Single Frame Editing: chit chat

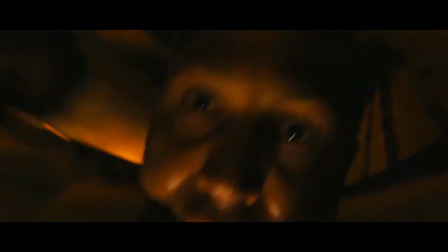[8:21] You promised to help us!
And the reason that this is used is because it almost makes you think, well, this is not really happening.
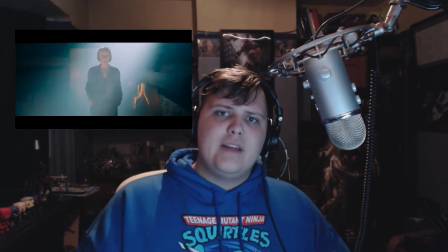[8:33]
I know that that's not happening, but then as it becomes more extreme and more people come in,
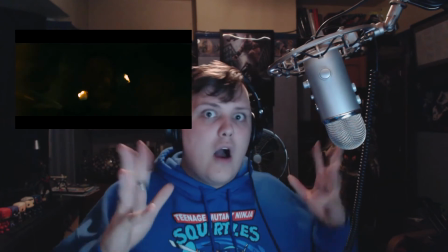[8:38]
and then the sudden flashes coming up on the screen of eyes and all sorts, it suddenly makes you think,
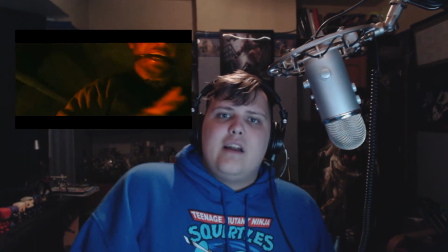[8:49]
this is kind of terrifying.
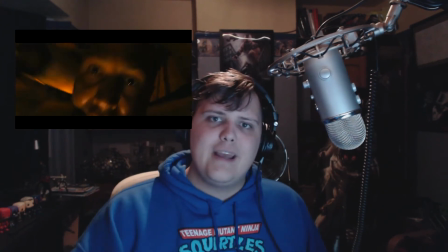[8:51]
It again grabs you and makes you feel the same fear that Max is feeling on screen, which is good.
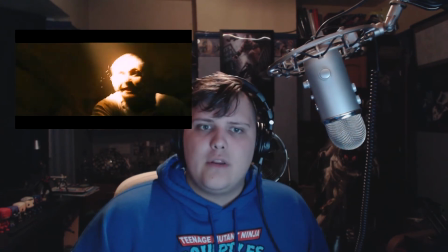[9:00]
Which is it's exactly what the idea of the film is trying to get across.
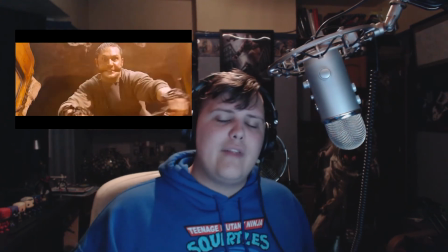[9:06]
It's trying to make you feel that fear.
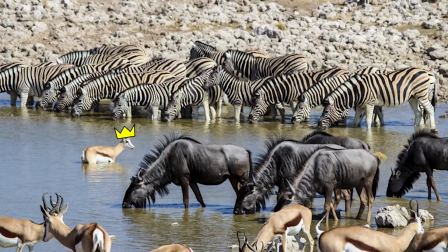Moving on to another subject, but still kind of continuing with that same theme about single frames. Something which Fight Club picks up on, and if you've read the book, it's in the book as well, but it's shown a little better in the film. Back in 1999, films were still being shown on celluloid film reels. And if you've seen the film, you will know that Tyler Durden works as a camera projection operator.
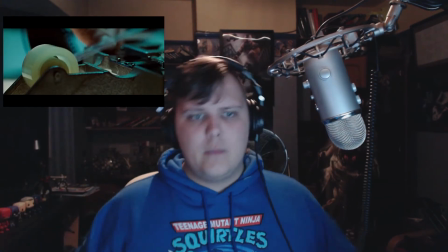[10:02]
which means that he will cut the frames up and cut the reels up into one big spool,
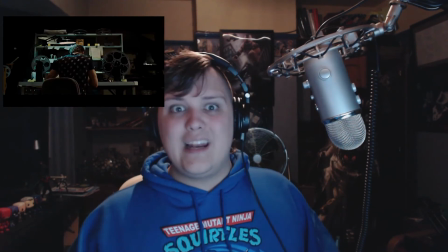[10:08]
put them on the projector and wheel it around. And Tyler,
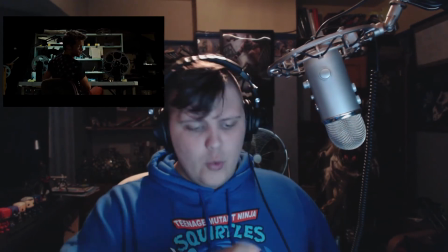[10:14]
to relieve some boredom, will cut out certain frames
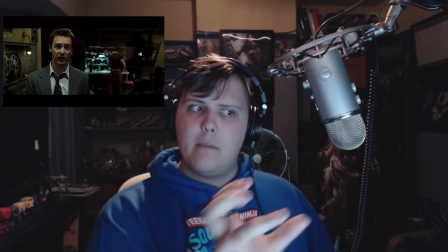[10:19]
and of pornography and put them into bits of
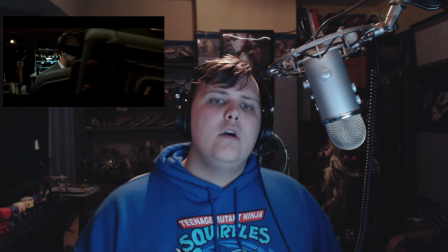[10:25]
everyday family-friendly films. And this, back in 1999,
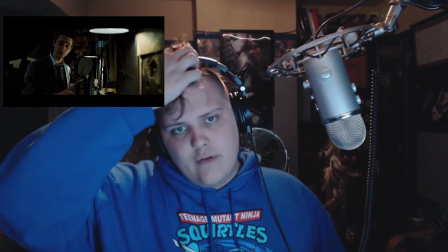[10:34]
was understandable because people knew what celluloid was, people knew how film projectors worked and how it was all on film reel. But using this same editing technique, having to cut up celluloid, nowadays is a thing of the past. Nobody uses celluloid anymore because, for one thing, it's very expensive, and also there's all sorts of dangers, like it's a bit flammable. People don't make it anymore because it's too expensive to produce. So a lot of the time, and especially in this film, in Fight Club nowadays, that idea of cutting out a single frame into a reel of celluloid wouldn't make any sense to some people, because physical film is a thing of the past. Everything's done digitally. I mean, I'm doing this digitally now. I'm recording this onto an audio recording software, and I'm recording this on a digital camera, which will then go into Premiere, and I'll whiz it together. So that has purpose. It makes sense in the context of the film, but it also makes sense in the context of the time it was made. Whereas Mad Max, on the other hand, because it's digital and all of the effects and all of the single frames are digital, they aren't being put in singularly with a scalpel and a bit of glue. So therefore, it's a completely different context in that respect. And those frames are there because they've been taken out.